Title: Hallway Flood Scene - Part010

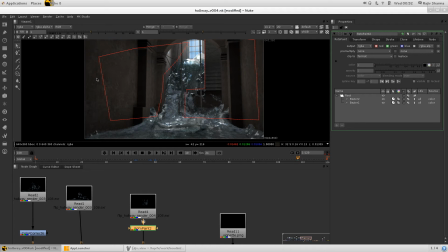4:09 I don't want to re-render something, and there are some sort of particles which I don't want to see. That you can just make a roto and get out from your scene. So it's very useful. Save a lot of time for re-rendering things.
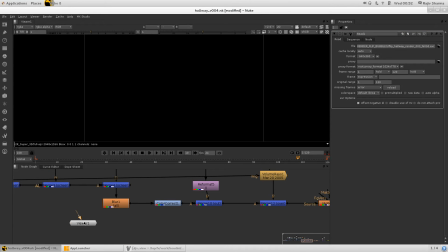4:27 Yeah, and then I use a little bit of blur
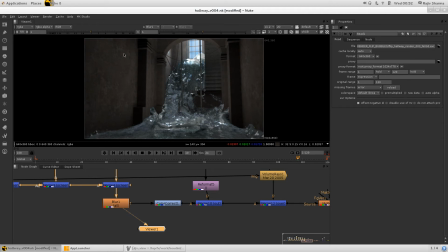4:32 because in real world there is no sharpness, so I used a blur here.
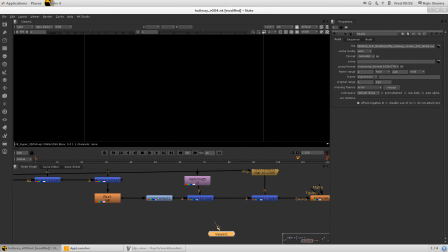4:38 And then this this color correction, which is the main cinematic color I use for this.
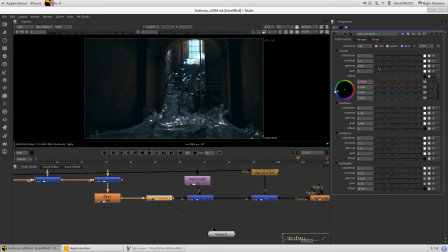4:45 I will show you this color correction where I play with this master channel a bit more, increase the contrast and reduce a bit gamma. And the most thing in offset I use this color. So with that I can get a great kind of thing here.
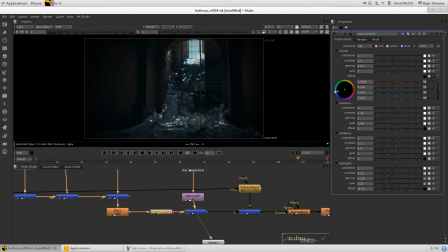5:05 Then I add a vignette effect,
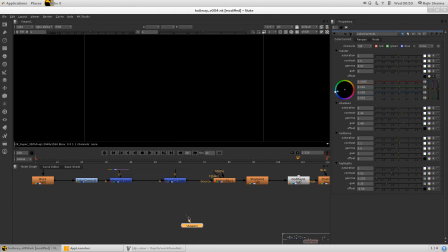5:11 and now after that,
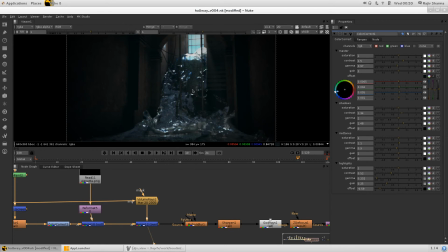5:15 this one is the volume rays, so you can see the rays is coming out of them. I can press D to disable that, so you can see that rays are coming from here.
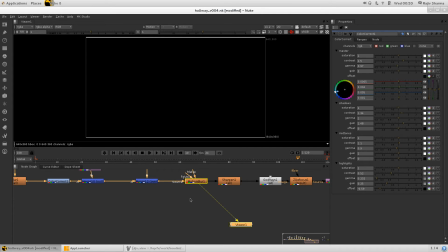5:30 And motion blur, motion blur I already give in 3D,
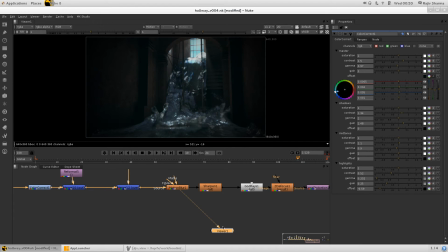5:39 but I like to give some more additional motion blur to get to give more life to this simulation and overall shot. So I used a motion blur there, and I used a bit of sharpening, so I can get some
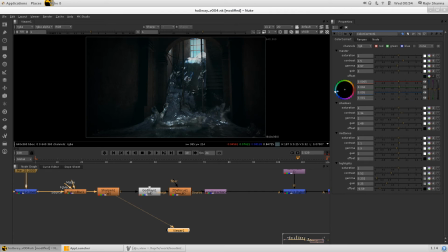5:59 really very good specular things and this kind of details with that sharpness. So if you can see this, if I press D, you can see there is
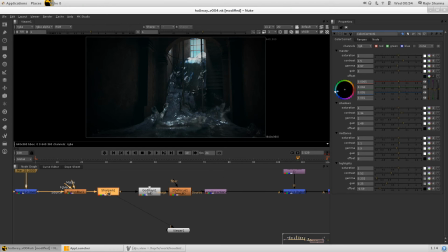6:14 much detail coming with this sharpening dot. So you can add that also in your scene. God rays is good, so you can see that if I press D again, so you can see that little bit of streak kind of effects.
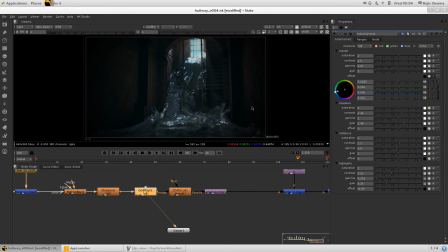6:30 These small things in your comp will make your effect real.
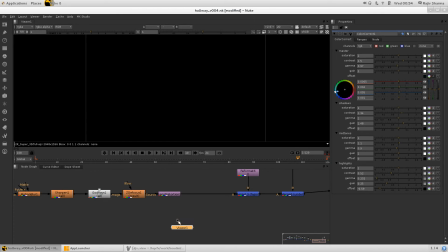6:35 So you should use this. You cannot avoid this power of compositing. So this depth I used to blur out a little bit more after that, and I use bit of lens distortion.
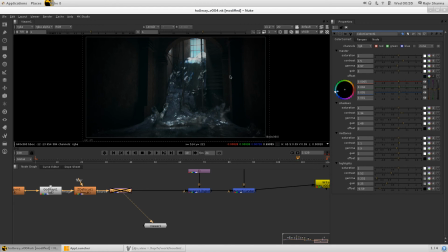6:55 So as you can see, there like very little bit, but it's add more realism to my shot, so that's why I use this.
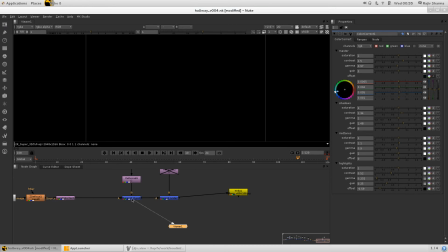7:04 And after that I used again a vignette effect to get more depth in my scene.
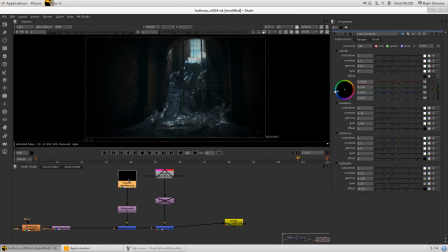7:13 Just turned it off this, so you can see there is one more vignette thing. And the crop line actually I did not use for that, but I have in my scene. So if mostly to make complete cinematic look, you can use like that.
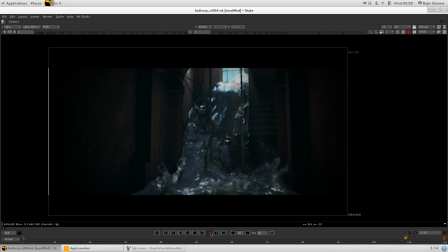7:33 So this will be your tutorial end here. So I hope you understand few of things from this series, so it's okay from my side.
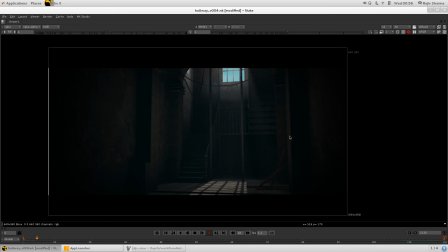7:47 I basically created this shot for my demo reel, and later I decided to just open the techniques for all of CG artists and all the community,
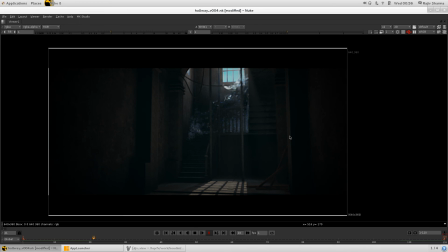8:01 so they can also do this kind of effects. So now I will thinking to make some more effect, and yeah, sure, I will make tutorial for those also.